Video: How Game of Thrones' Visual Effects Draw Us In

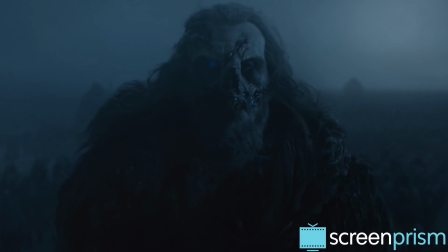2s
There's nothing on television that showcases the incredible power of visual effects quite like Game of Thrones.
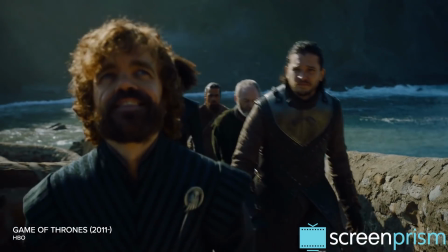9s
The goal of VFX in any context is to aim for realism. The best compliment that we can receive in visual effects is to be invisible.
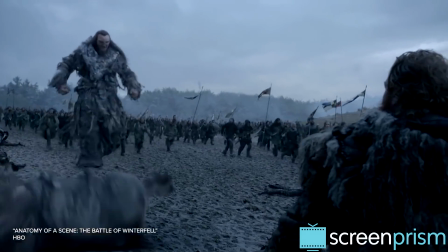19s
And invisibility is all the more important in Game of Thrones because the show prides itself on feeling more grounded in reality,
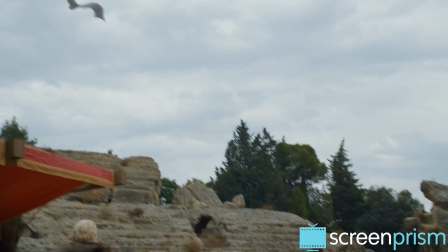27s
more quasi-historical than your average epic fantasy story.
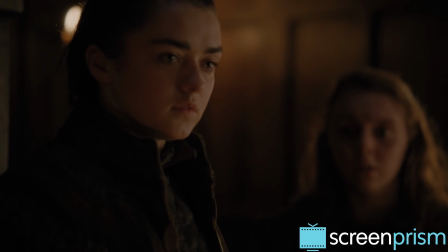31s
One of the show's superpowers is the way it blends fantasy and realism so artfully that we kind of feel this all could be real history.
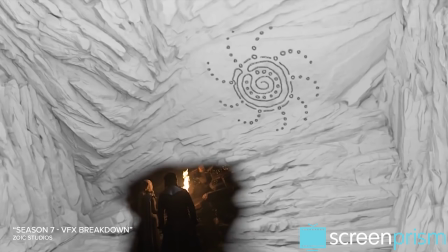39s
So let's look at how Game of Thrones uses visual effects to build a lifelike world we can believe in.
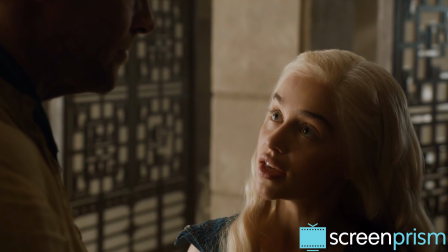45s They can live in my new world, or they can die in their old one.
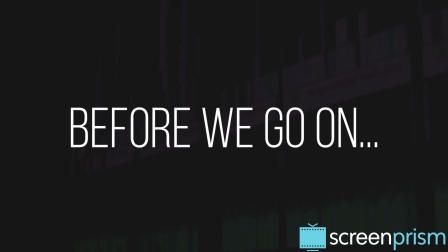54s
Before we go on, we want to tell you a little bit about this video's sponsor, Frame.io.
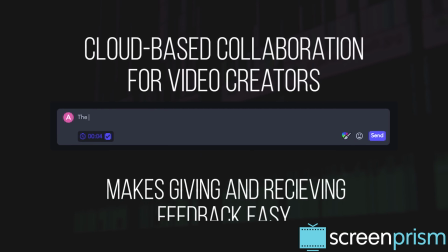59s
Frame.io is an amazing collaboration tool for video creators that makes it easy to give and receive feedback on cuts of your videos.
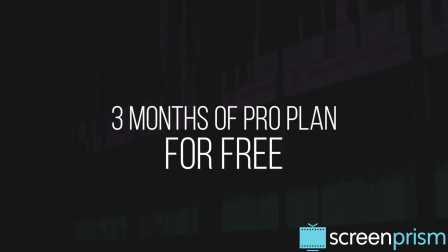67s
In fact, pretty much every Screen Prism video gets made in Frame. There's a great deal on right now if you sign up for Frame.io using our link in the description below.
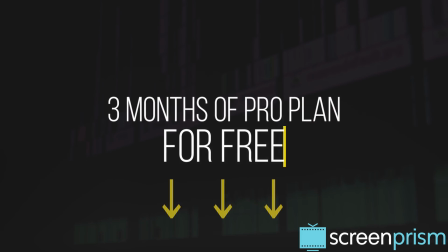76s
You get 3 months of their Pro plan for free.
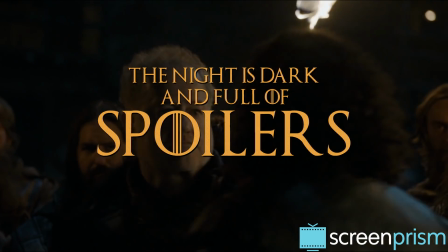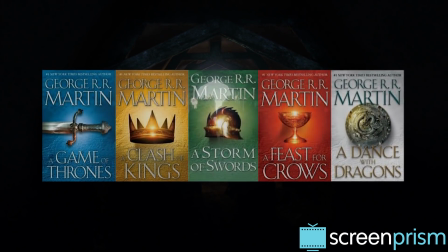85s
When the show began, it had the challenge of bringing to life a world that was naturally going to be far more believable in a reader's imagination. Of course, everyone who's a fan of the book has in their mind's eye what Dragonstone looks like, and what Pike looks like, and what Harrenhal looks like.
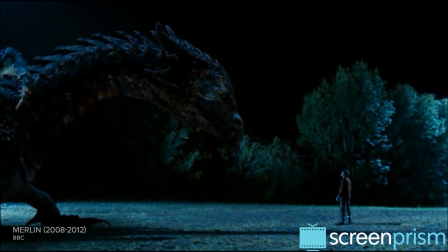100s
And when you think of a TV show about dragons, you probably expect it to look cheesy and silly.
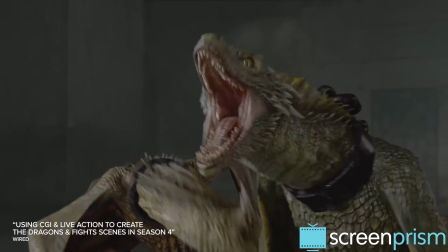107s
But because the VFX is so detailed and thoughtfully created,
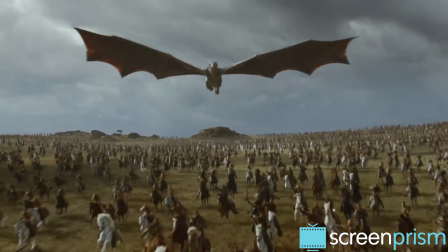112s
the dragons in Game of Thrones flow believably out of the story without making us question what we're seeing.
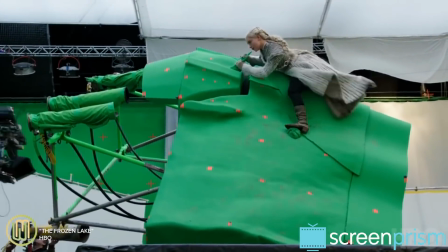118s
It can even be jarring to watch behind-the-scenes shots of Emilia Clarke filming those dragon scenes. It's one thing to act in a room with somebody and to draw on your considerable resources as an actor. It's another thing to have a situation that's supposed to incorporate the same level of emotion, but you're in the most artificial environment you can possibly imagine.
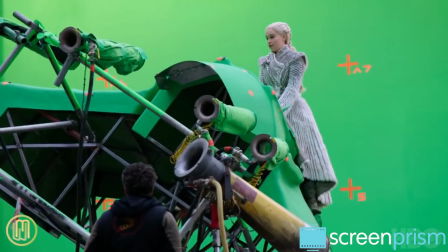139s
It's the opposite of walking in costume through Iceland.
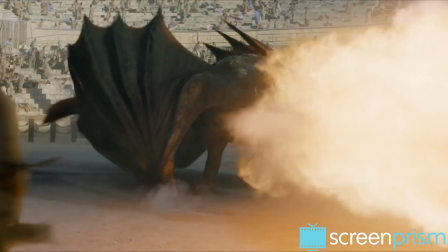142s
The secret to the show's believability is that it combines those over-the-top parts with realistic elements.
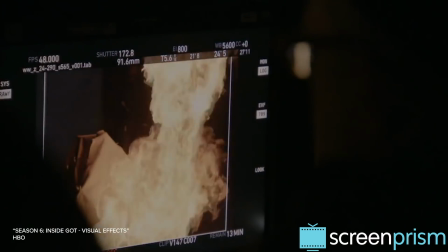149s
The visual effects industry has become very computer-reliant and technological,
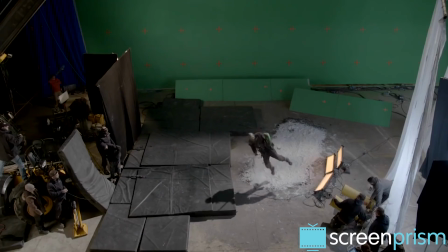155s
but one of the things we like to rely on is shooting organic elements.
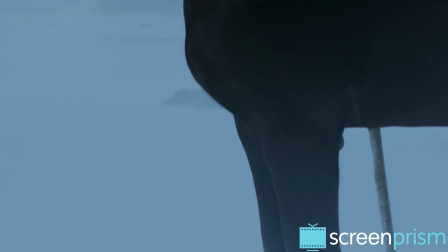160s
So that means doing things like showing real horses, but drastically changing their appearances.
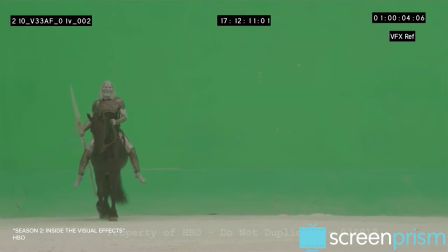165s
The White Walker is sitting on a horse.
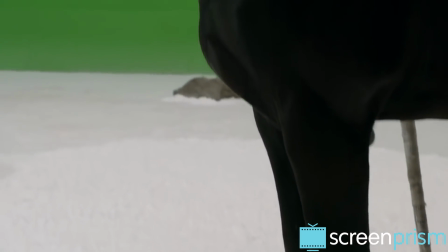168s
We had a perfectly alive, healthy horse, and we put some tracking markers on the horse so that we can add CG wounds to the horse.
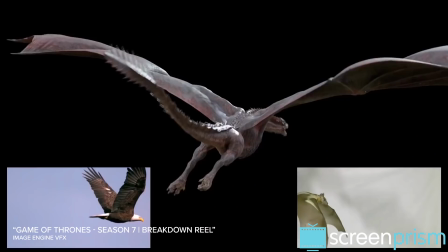176s
The dragon's anatomy is largely based on real flying animals, like eagles and bats. We don't make up hardly anything, we always draw from the real world.
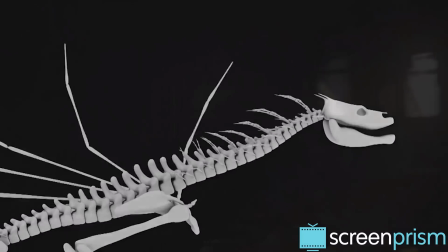185s
We do a lot of reference by looking at how birds of prey behave and how certain lizards and reptiles behave.
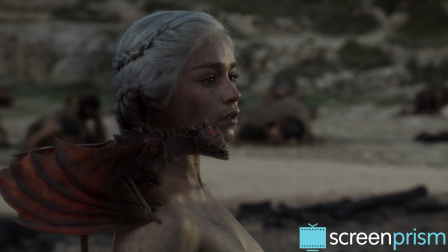192s
Sven Martin at VFX Studio Pixamondo has said that the reference point changes as the dragons grow up.
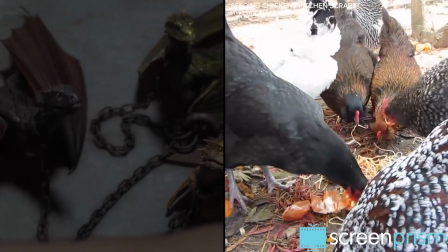199s
In Season 2, the dragon babies partly took after chickens and does.
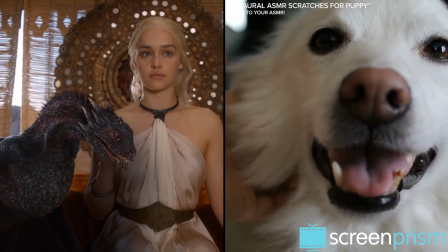203s
Then, as they grew, the VFX team was basing them more on dogs and wolves.
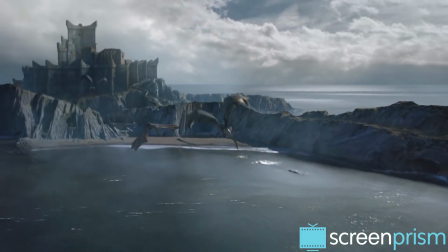208s
And by Season 7, the reference point wasn't even an animal anymore, but a massive Boeing 747.
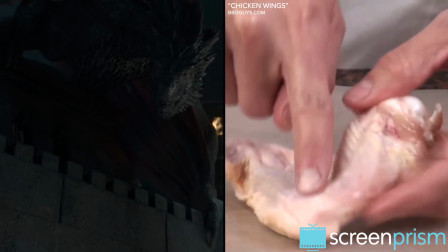215s
Martin also said he had his animators experiment with frozen chicken wings to get a feel for how the dragon's wings should move and how the muscles work.
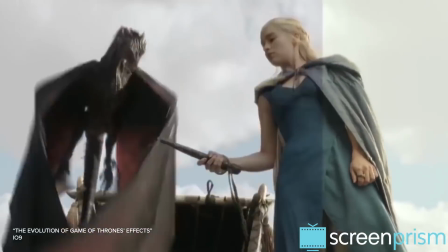224s
And even if the dragons aren't real, often the fire they're breathing is.
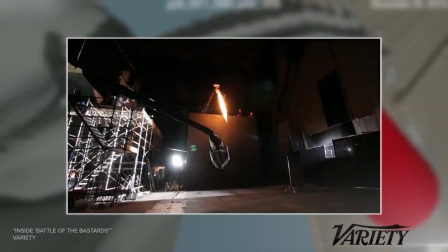229s
Whenever the dragons need to breathe fire, we have a flamethrower mounted on a robotically controlled camera that blasts fire. How the air behaves and the smoke that moves through the air,
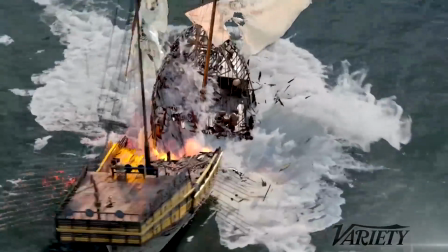240s
all of that goes a long way to helping to sell the other parts of the frame that may not be captured by real photography.
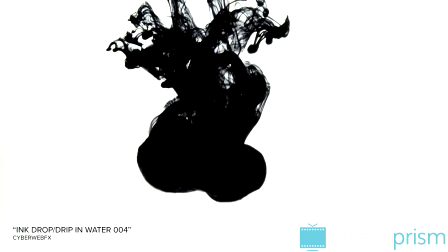247s
Using real-world elements as a springboard for VFX is key for other creatures too,
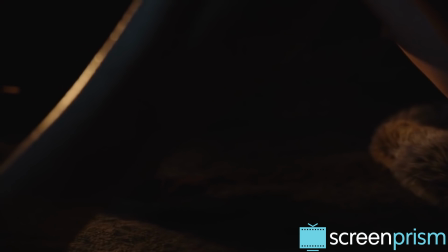253s
like the shadow creature Melisandre gives birth to in Season 2. For the way it should move or the material it was made of,
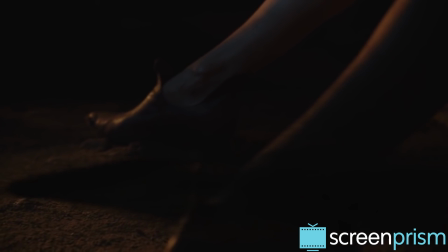261s
you would use ink in water as a reference, the way that ink spreads in water.
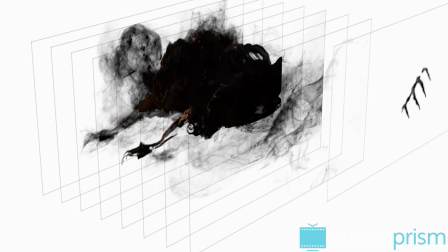268s
We all know what ink looks like in water, so even if we're not consciously thinking of that when we watch this scene,
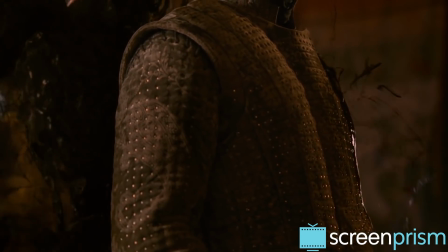274s
the visual is playing on something familiar to us.
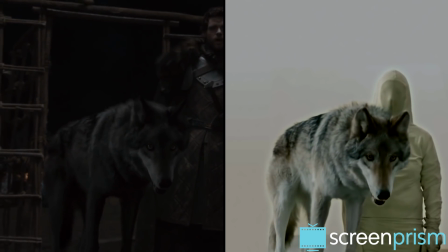278s
The dire wolves on the show are real wolves, but the actors aren't actually acting alongside them.
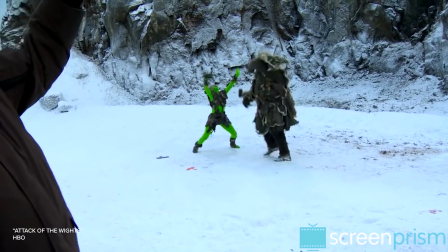285s
The white skeletons in Season 4 were played by real stuntmen, so the VFX kept that lifelike movement but added a skeletal form.
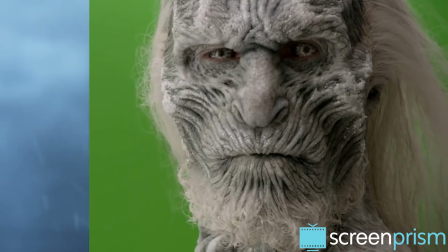293s
The VFX team doesn't have to do too much with the White Walkers, but they do give them those ice blue eyes to make us think, of course, of winter.
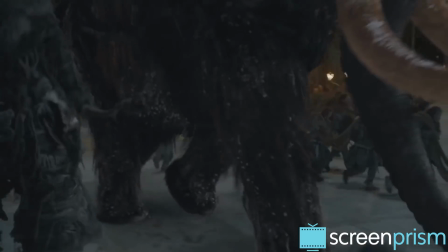302s
So whenever effects create a creature we've never seen before, they're subtly calling on associations with things we know and recognize.
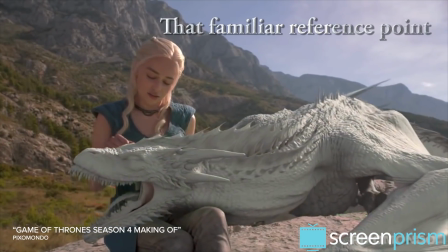310s
And that familiar reference point makes us believe.
Much of Game of Thrones is shot on location. If it was all VFX, we would be in Studio City right now. We're on the Mediterranean coast of Spain because we need this. We need it in our skin, you know.
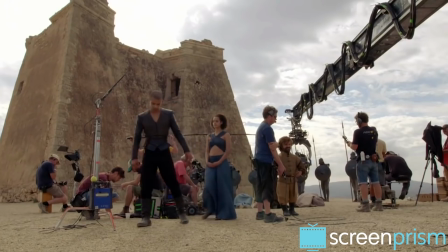329s We need the sun and ancient castles that the Moors built. This is Spanish dirt underneath my fingernails. Can't get that in the studio.
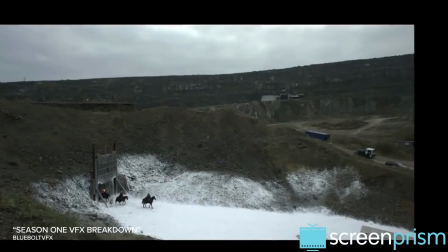336s
So VFX often isn't creating places from scratch, but transforming them from impressive into truly out of this world.
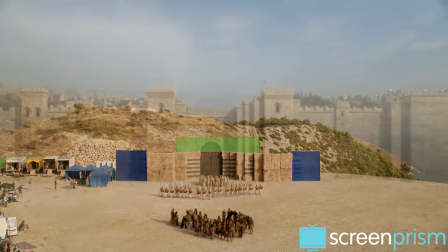345s
If the team is working with a smaller location or a smaller set,
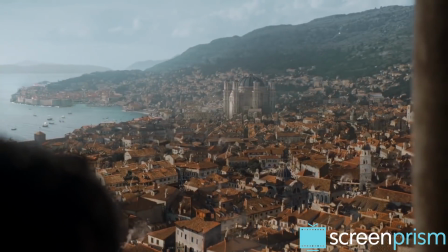349s
CG set extensions allow them to build something epic in scale from that starting point.
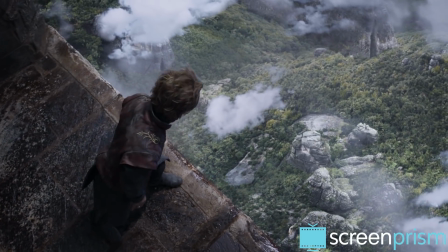354s
We'll call them set extensions,
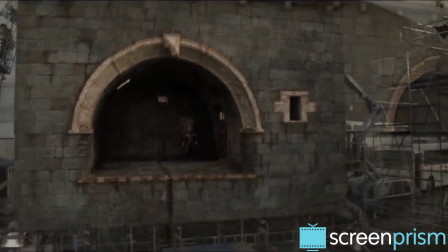358s
and the term really applies to whether we're extending a practical built set or a location,
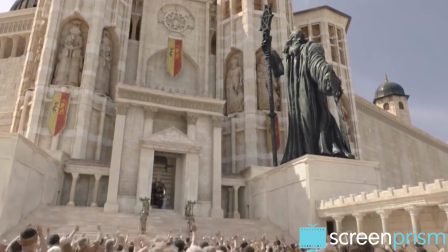367s
a building or a city or some part of a city if we're extending it into a much larger
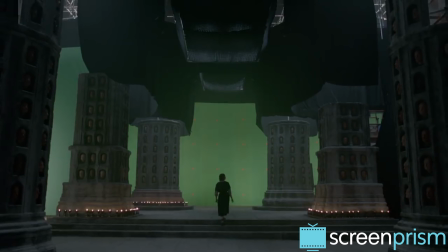374s
city or a landscape. Loads of locations on Game of Thrones have been expanded and embellished like this.
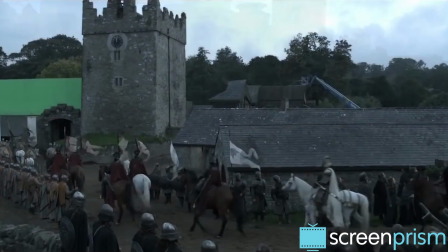381s
The courtyard of Winterfell is a larger version of Castle Ward in Northern Ireland.
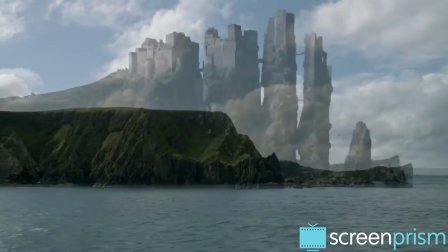386s
The visuals of Pike started from Northern Irish rock formations.
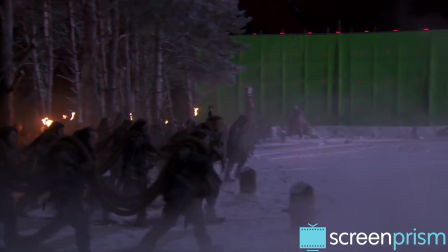390s
In The Watchers on the Wall, the green screen wall was up against a forest near Belfast.
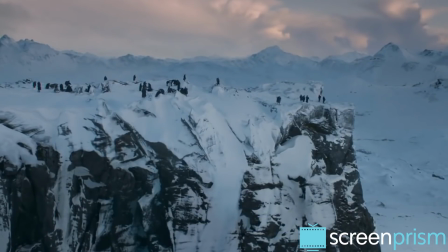395s
And the Fist of the First Men builds on a real setting in Iceland.
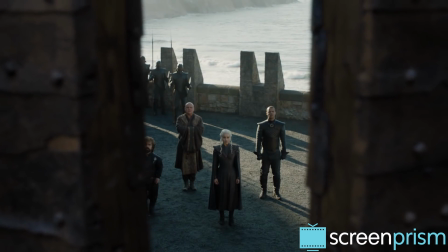399s
So all of these examples came out of practically built sets or existing locations with beautiful starting textures.
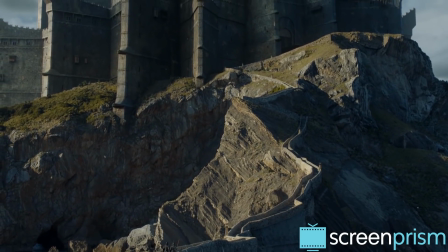406s
And the VFX team expanded and grew what was already in front of the camera.
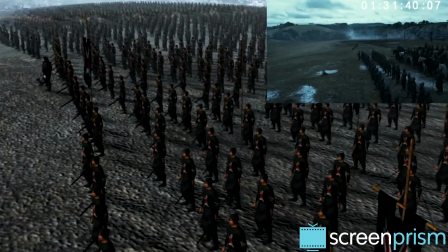411s
The same holds for adding people to a scene. VFX is used to duplicate real extras,
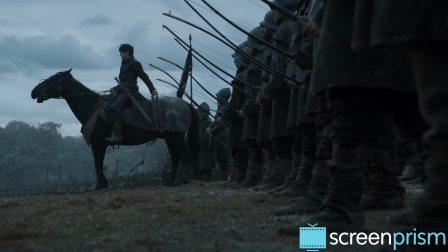416s
creating huge crowds while still maintaining the feeling that there are actual people in the scene, because there are.
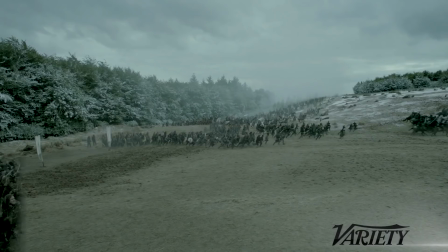423s
We see this in the Battle of Winterfell, the Battle of the Bastards, or in the scene where the Whites fall through the ice and beyond the wall.
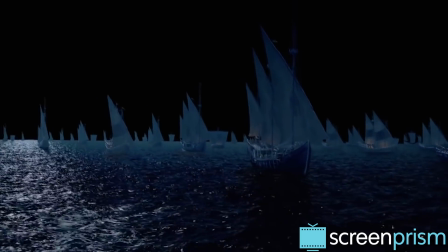430s
Then again, sometimes VFX is creating something that's not there, and they pull that off through attention to detail.
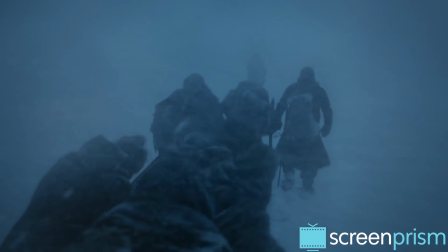437s
In Season 7, winter had finally come.
Winter is here.
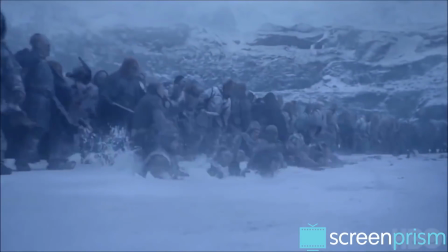441s
But episodes were shot in many locations that weren't in the middle of winter, so the VFX team had to do matte paintings over naturally green landscapes.
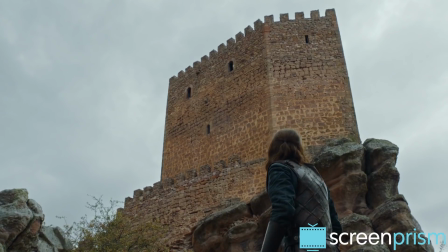454s
Crucially, Game of Thrones uses visual effects more sparingly than you might think.
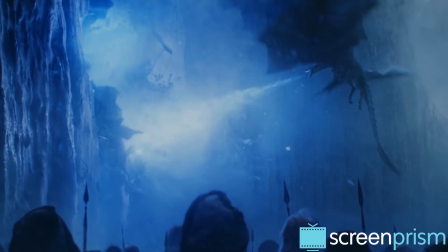459s
Most often, the really awe-inspiring VFX is saved for pivotal moments, at the ends of episodes or towards the ends of seasons.
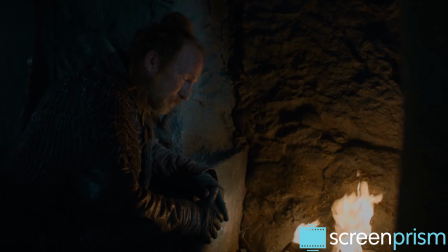470s
The build-up before those moments lets the VFX in these memorable episodes really pay off.
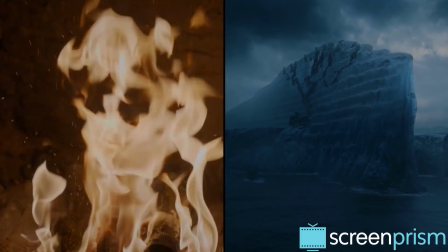476s It's where the wall meets the sea. There's a castle there.
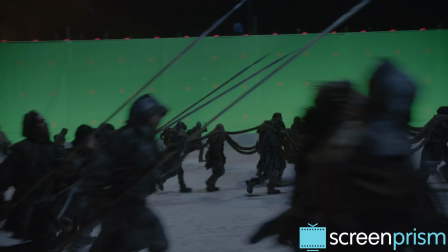485s
In The Watchers on the Wall, the VFX team built the whole episode around a green screen, which at the time was the biggest green screen in Europe.